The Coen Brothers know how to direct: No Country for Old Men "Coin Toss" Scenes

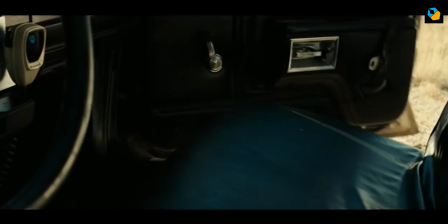0s I don't want to push my chips forward and go out and meet something I don't understand.
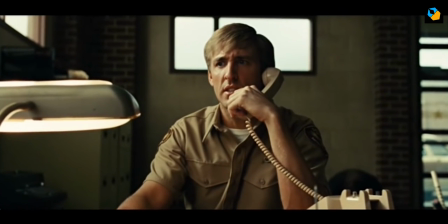8s
That's all we need to know about Anton Chigurh. In the first two scenes the violence is explicit, but we don't need to understand the why.
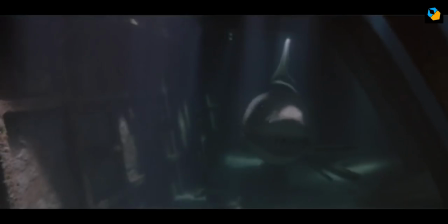16s
All we need to feel is the fear of an unstoppable evil approaching right at us, coming closer and closer and closer.
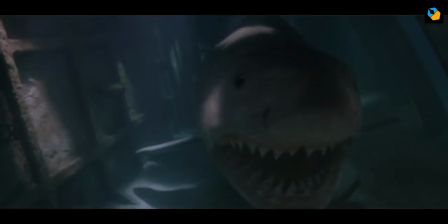26s
In no country for old men, we are either the hunter or the hunted. At any given moment, we can turn into the other.
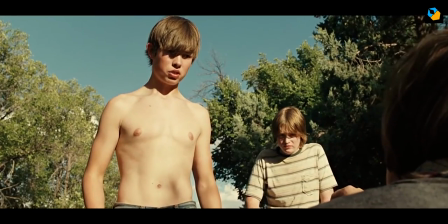33s
Death is inevitable to both, and the only thing the movie is concerned about is the reaction of a person to his or her death,
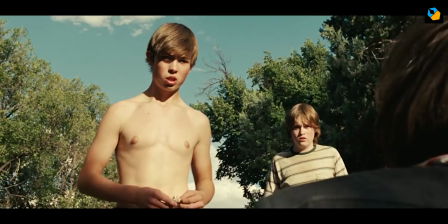41s
whether they see it approaching or not. There are spoilers in this video, so please don't deprive yourself by watching this analysis ahead of the movie.
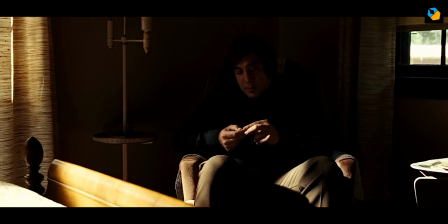49s
The scenes we're going to analyze are the two coin toss scenes. This is where the philosophy or the world view of the story is explained.
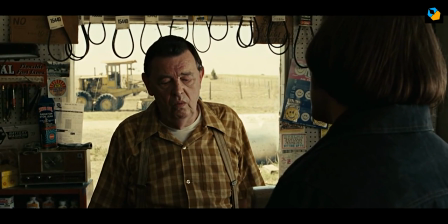57s
We have two attitudes and two results. How are they different?
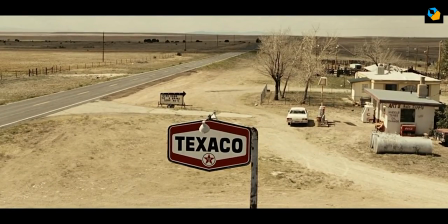61s
The first coin toss happens the second time we meet Anton Chigurh, who's simply an unstoppable evil force.
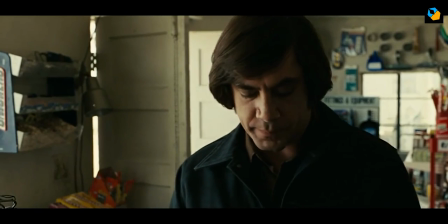68s
Study his look. His hair is atrocious, even for 1980, the time period of this movie.
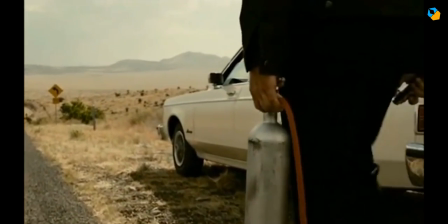74s
He carries a captive bolt pistol, though it would draw as much attention as a bazooka.
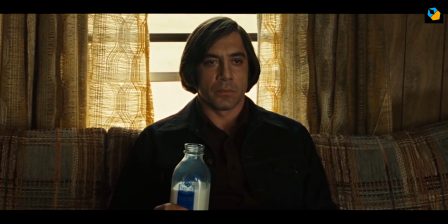79s
Then there's the coin toss. Everything about Anton Chigurh is designed to stand out.
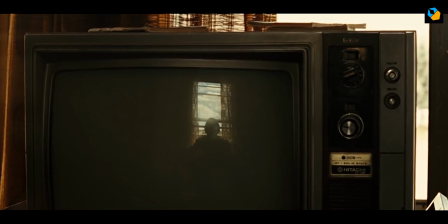84s
As a killer, his priority is not to avoid scrutiny, but to express himself to the fullest.
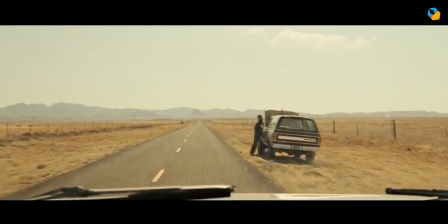90s
He probably considers himself an artist. There's no real mystery to him. We know he's ruthless and able to take advantage of the slightest weakness.
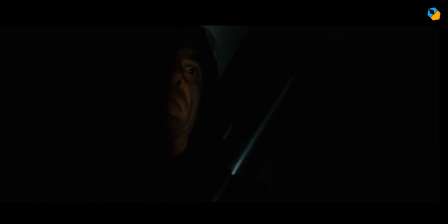98s
We also know he's cold and calculating, but not reckless. He gets caught, but also knows how to escape.
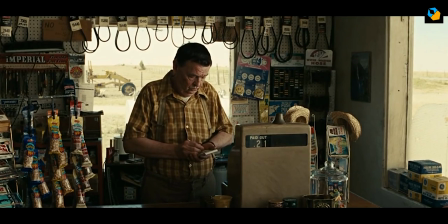104s
Like it was just a minor inconvenience, doesn't change a thing. We know all this before the first coin toss scene.
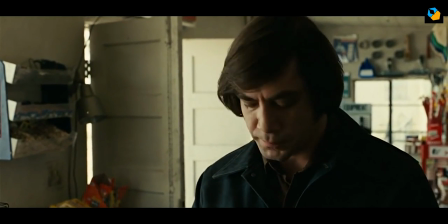110s
We know as soon as the proprietor opens his mouth that he shouldn't have.
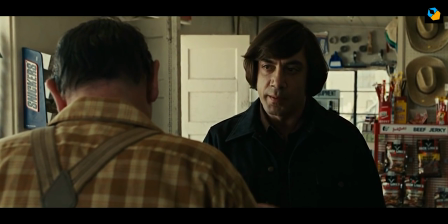115s
Once he gets Anton's attention, his life is an immense peril, or at least that's what our gut feeling is.
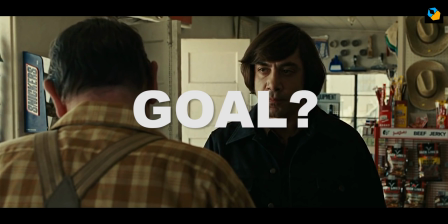120s
What's the major goal of the scene? As far as I can understand it, it comes down to fate and what we can do about it.
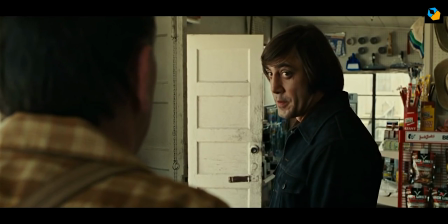127s
Obviously, the scene is played out for us. Anton lets the proprietor live at the end, and then jokes about it. My personal opinion is he would not have killed the proprietor either way, simply because in the world this story is based in,
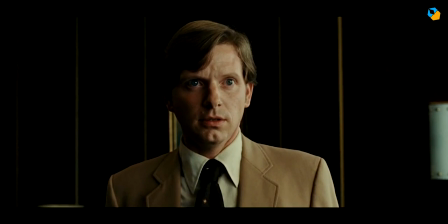140s
Anton Chigurh only kills when it serves a purpose.
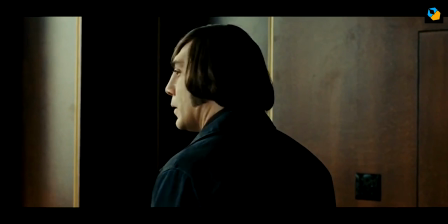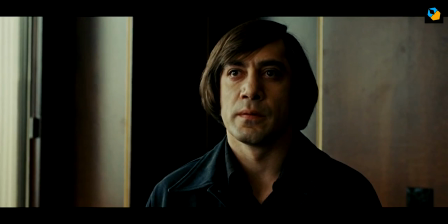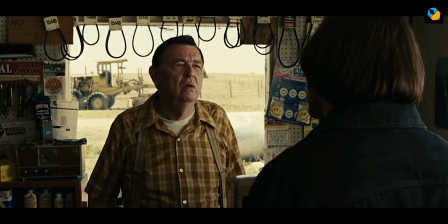156s
Killing a proprietor at a gas station wouldn't serve any purpose, except maybe amusement.
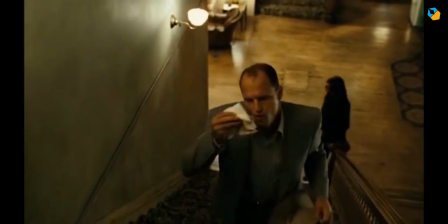161s
The coin toss itself is irrelevant. He could have tossed the coin anywhere, asked anybody to call it.
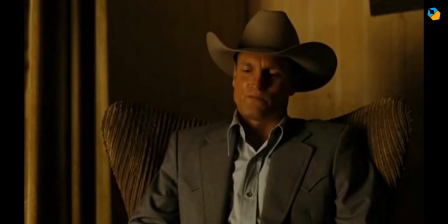167s
Randomness was his ultimate goal. More importantly, he doesn't toss the coin every time he wants to kill someone. So why would he single out only two instances?
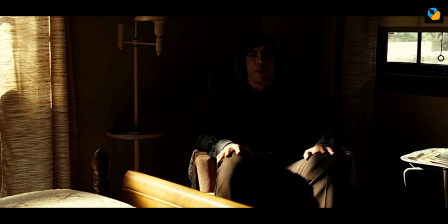176s
In these two scenes, he has the time to play the game, but more importantly, he already knows the outcome.
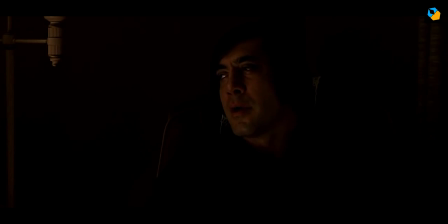183s
The coin toss is just a message. Your life is in your hands, whether you call or not.
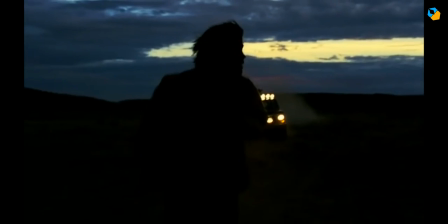188s
It won't change a thing. You're going to die, and not at a time of your choosing, and not in a manner of your choosing.
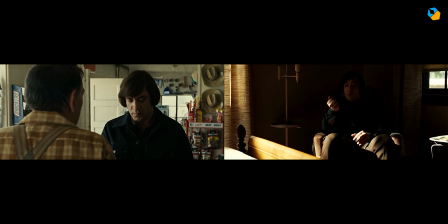195s
So the first coin toss scene is one half of this message. while the second is the other half. By comparing the two, hopefully, we can see how the Coen brothers used camera angles blocking and editing to deliver this message.
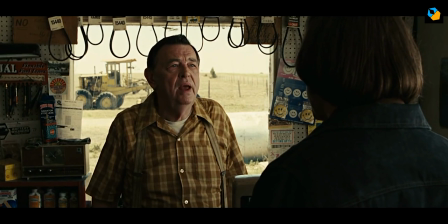210s
Both scenes have explicit tension in them. We know because we are aware of events the characters are not.
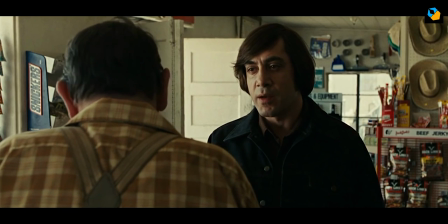216s
The proprietor is likable, so we don't want him to die. This is not an accident. Carla is also likable, so we don't want her to die too.
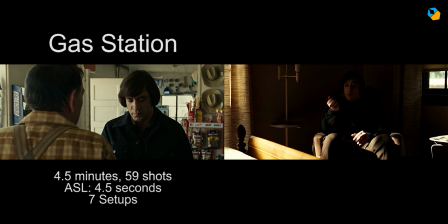223s
The gas station coin toss scene runs for about four and a half minutes. I could count about 59 shots at an average shot length of four and a half seconds. There are about seven setups taken in the classic Hollywood system. Long shots, mids, close-ups, and over-the-shoulder shots.